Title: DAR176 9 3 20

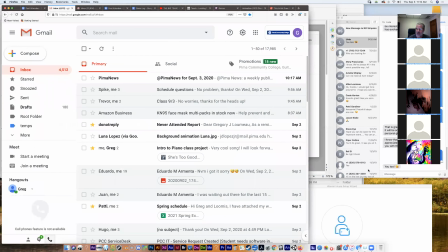[55:41]
And keep in mind that there's no judgment here. I mean, you know, you saw my drawings. It's all just sketchy junk on a pad I've never used before. So it doesn't matter. We're not going to judge the quality of it, but just to see the your version of just applying this principle of animation.
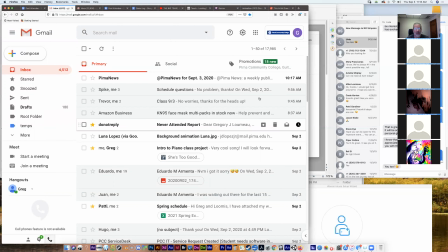[56:04]
Diane, you've got something. Let's see.
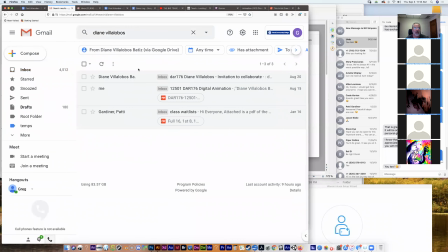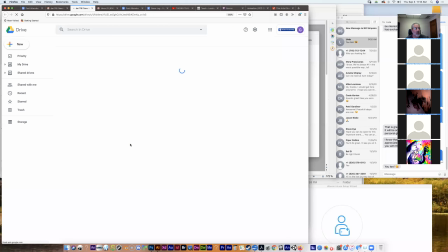Let me see if I can figure it out. 10:59 a.m. Yeah, that last one.
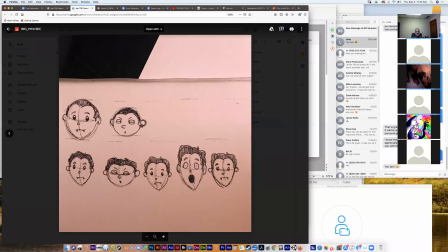[56:32]
Oh, cute. That's super cute. What do you guys like it? Little vampire boy. I like it. Yeah. It's cool. Be awesome.
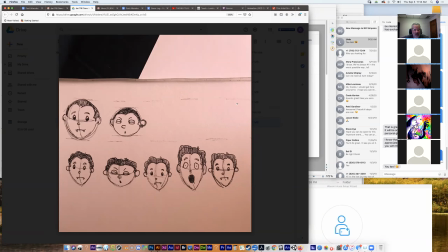[56:49]
Yeah, it looks great. And you did a really nice job. You squished him down and you stretched him up.
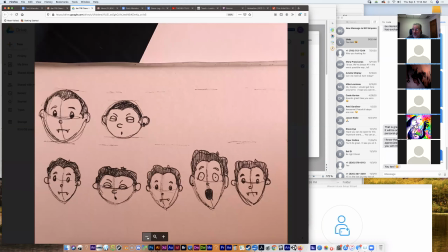[56:56]
Oh, sorry about that. And of course, you know that if you wanted to go even further with this,
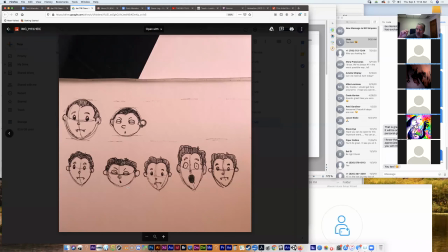[57:04]
you could squish his head down even more and stretch him up even more. That's the beauty of animation, is you can defy physics, and sort of the further you go, the more you're emphasizing the point of, like, you know, how unanticipated this thing was that he's experiencing.
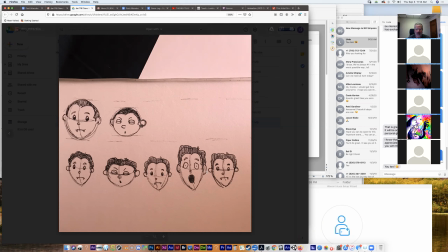[57:22]
Like, he squashes all the way out, he goes all the way up, you know? But it looks great. All right, and Zion thinks it's cute. All right, who else has something? I do. Blake?
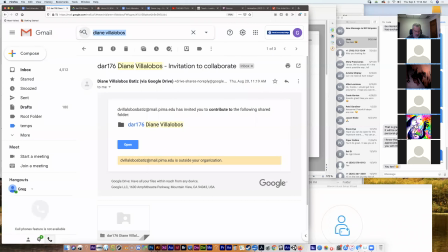[57:39]
Blake.
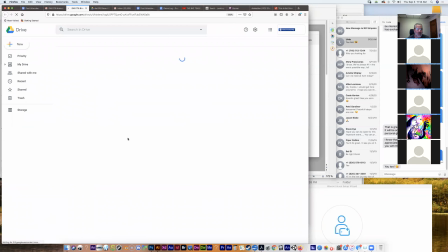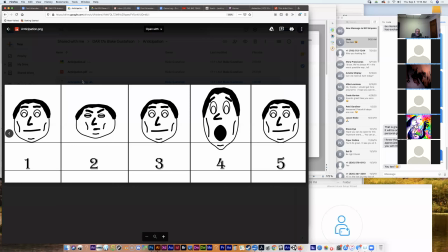Nice. I like this character, Blake. Uh-huh, thanks. It looks good.
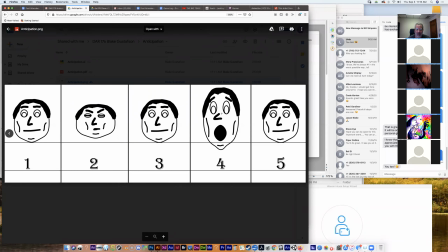[58:12]
Yeah, I like his eyes in this. He's got a lot of expression right here, and the how big the mouth is. And those lines help. They help define the character, but they also help with the, you know, that exaggeration of this pose right here.
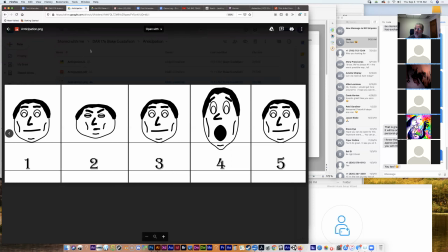[58:29]
Very nice. Okay, let's see. Zach has his in there now.
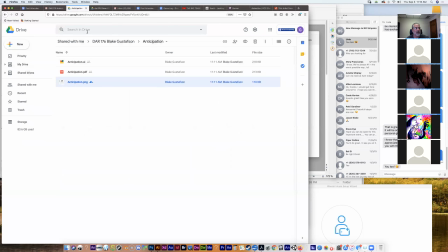[58:36]
Zach. What? What the heck? Oh, I'm sorry. I was in the wrong thing. Let's see.
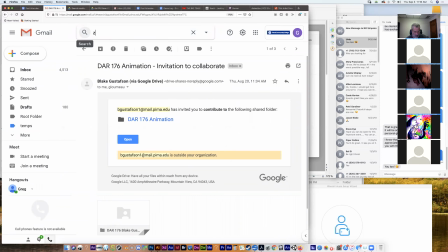[58:48]
Zach.
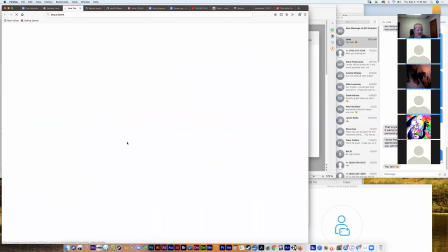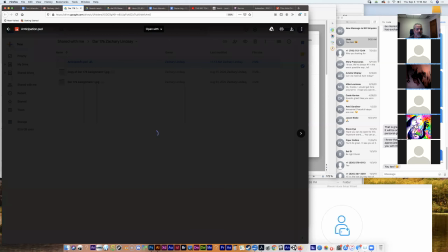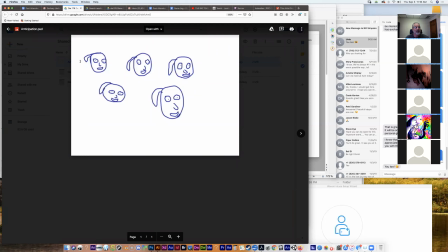[59:07]
That's a cute character, Zach. So let's see. So this is the squished version, and this is the stretched, and then those are the three normals, right? So yeah, I know you're just sketching this out, but
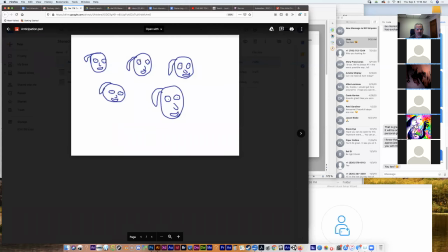[59:26]
maybe play around with this a little more in Photoshop and see if you can get these guys all in a line, so we can see, you know, the process of coming down, going back to normal, going back up. And then it looks really cute. It's adorable. And maybe consider giving him eyebrows, just because those are so evocative emotionally.
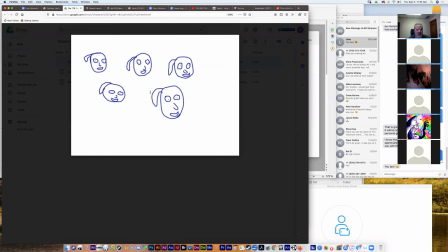[59:45]
But I like it. It looks really good.